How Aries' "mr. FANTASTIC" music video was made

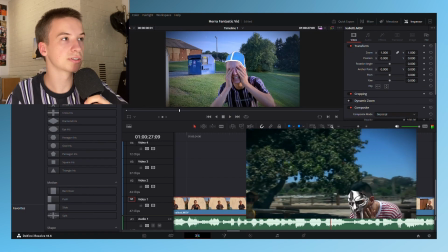And then for this kaloti,
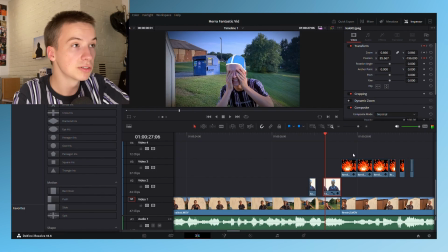I found this image curve cut like this whole thing And then I individually animated each frame to have it be like around my head Luckily,
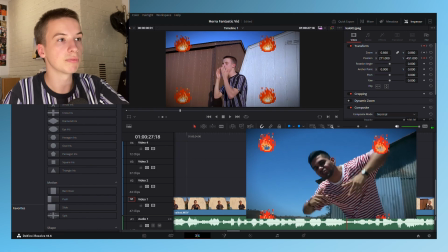it's not that long, but I like that effect And then I took the same flames and did the same trick with the Mario that
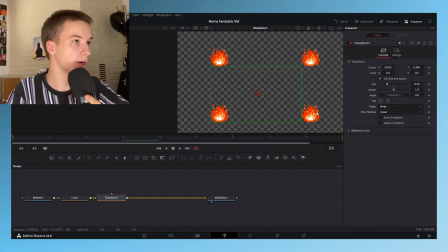I did for this Prop it to like make it space out in a specific way and I transformed it to zoom it out Make sure you got the edges wrap. That's what makes it repeat like that. So you can see it goes like if you zoom out all the way Which is cool,
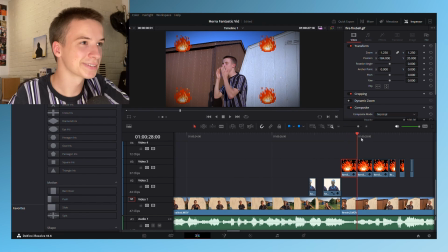but we only need four so let's relax and then we got these little
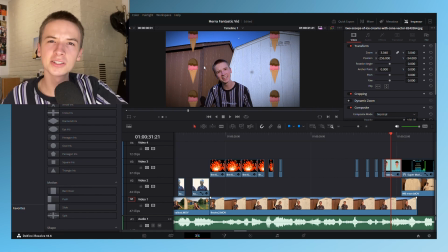Googled like Chocolate I just realized it's not actually chocolate vanilla in the music video Look like chocolate and vanilla at all.
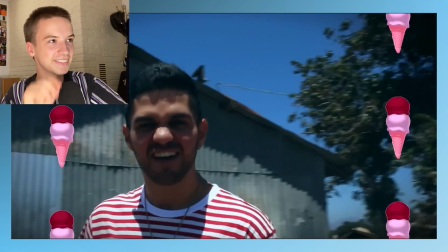That's like red velvet and strawberry How are we letting this guy go free?
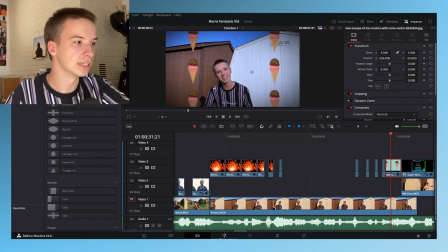Um, but yes, I found that Did the same old trick crop transform, man.
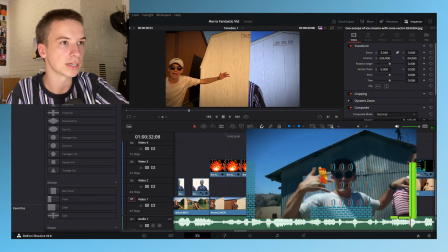I'm telling you that's where it's at Did the same effect for this guy when he's entering in also notice I've got the warm colors and
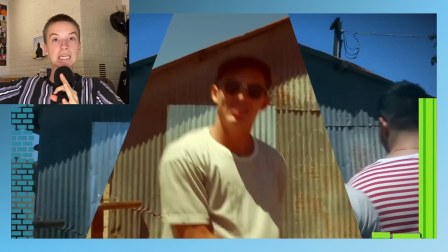like the the cool colors that makes like the transition more Scene like if it was just normal colors It would just kind of like blend in because then
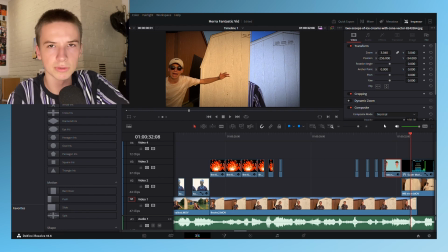it would be like the shed would be the same color on both frames All right. So now we got this effect.
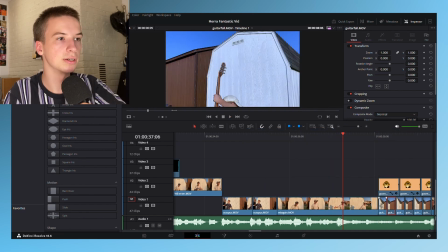You just have this video It's just me falling down and like and then you take this one change clip speed and then you reverse it so then he bounces back into place
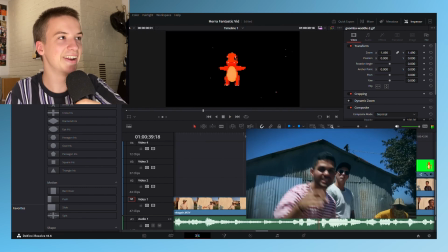so it's like what copy and paste that until the shot's over and then so then he has like this rotating charmander
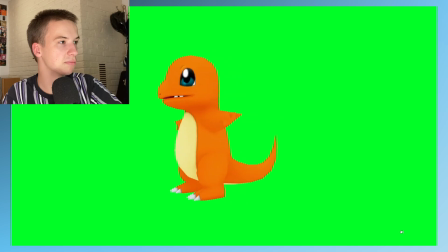model couldn't find that so i just found this green screen uh like 3d model of charmander oh and i also pixelated it
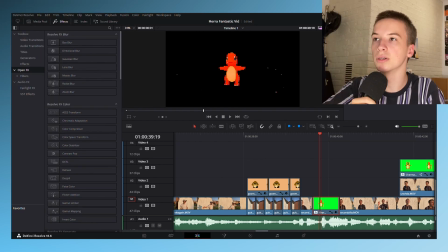which i did by going to mosaic blur yeah and revolve resolve fx blur turned up the pixel frequency because it was a little pixelated yeah i just like drag these around
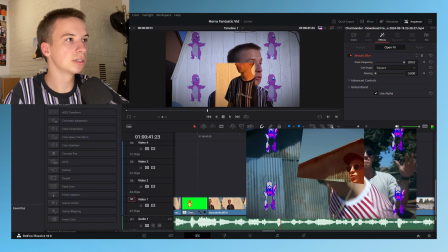until it's purple so i am not an expert um same little like animating the the window effect for this and then we've got
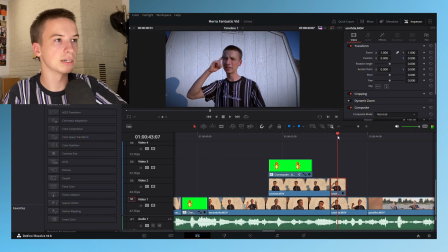this one you see i duplicated this video and what i did was i just made the whole thing blurry so i just made a little window what i did was
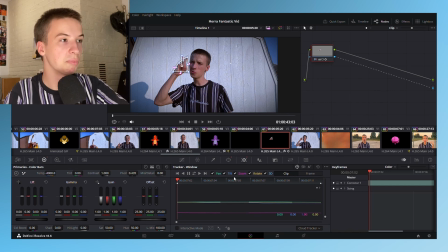i actually used tracker which i didn't even know existed but i just bumped it in there and i just pressed this little button worked perfectly so there's
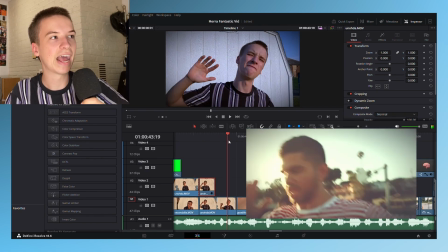tutorials for that uh then we got this classic the classic hand to camera transition so if we go frame my frame we can see boop boop
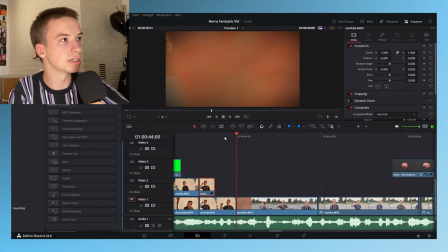boop going towards the camera and then you can see the instant it switches but it just happens so quick that you don't even notice
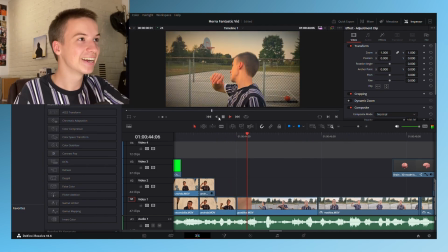it look at that that's so clean look at that are you serious how is that not the cleanest transition ever come on boom just
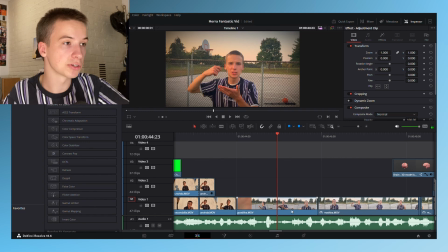just just just so for this basketball court scene i also changed color grading because in this shed scene you see it's more
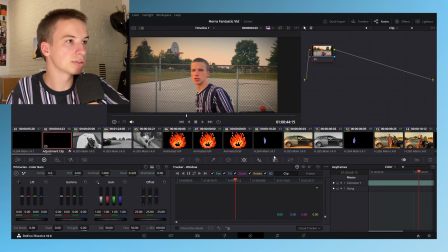cool colors but for this i made it more warm literally not a single science to this i literally just go hmm i want it to be warmer and then i just
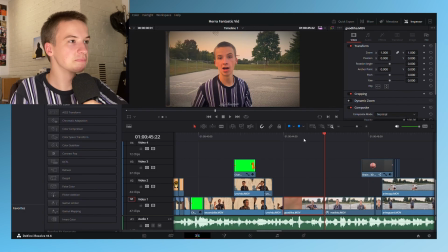change the saturation the temperature i'm like all right it looks good then we got the repeating brain same old
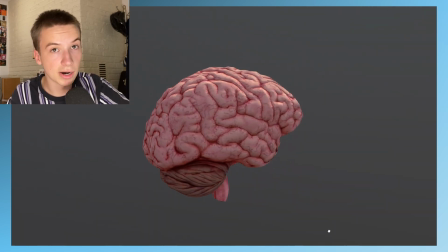trick found this little brain model screen recorded rotated it baboom opt-in infusion
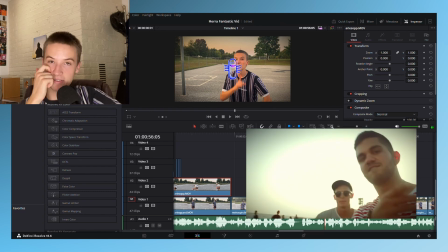type beat um this is my favorite 3d model which on
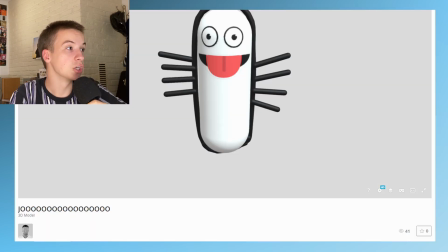sketchfab is just called yo like in all caps with like 16 o's and it's by Calle Perkele. So shout out to that guy.
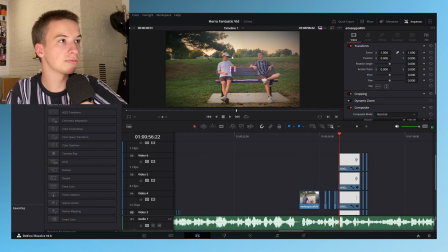So what I did was I, I made four different copies of this little Hati Vati.
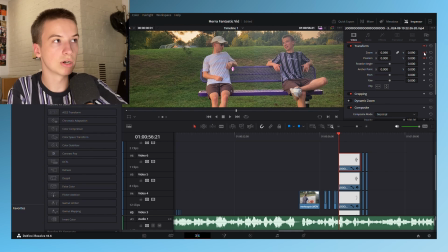You can animate it so that it's like at this position, it'll be very zoomed out, but then you can animate it to be like, okay,
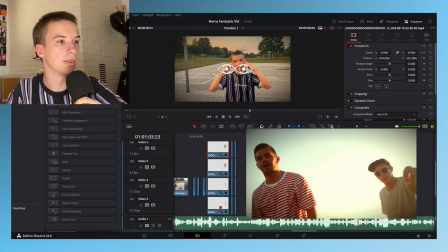at this position, it should be this zoomed out with that position. This one, this is another animation, very good thing to learn.
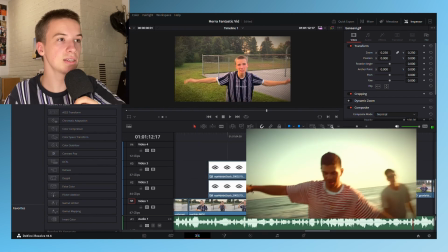Oh, this effect.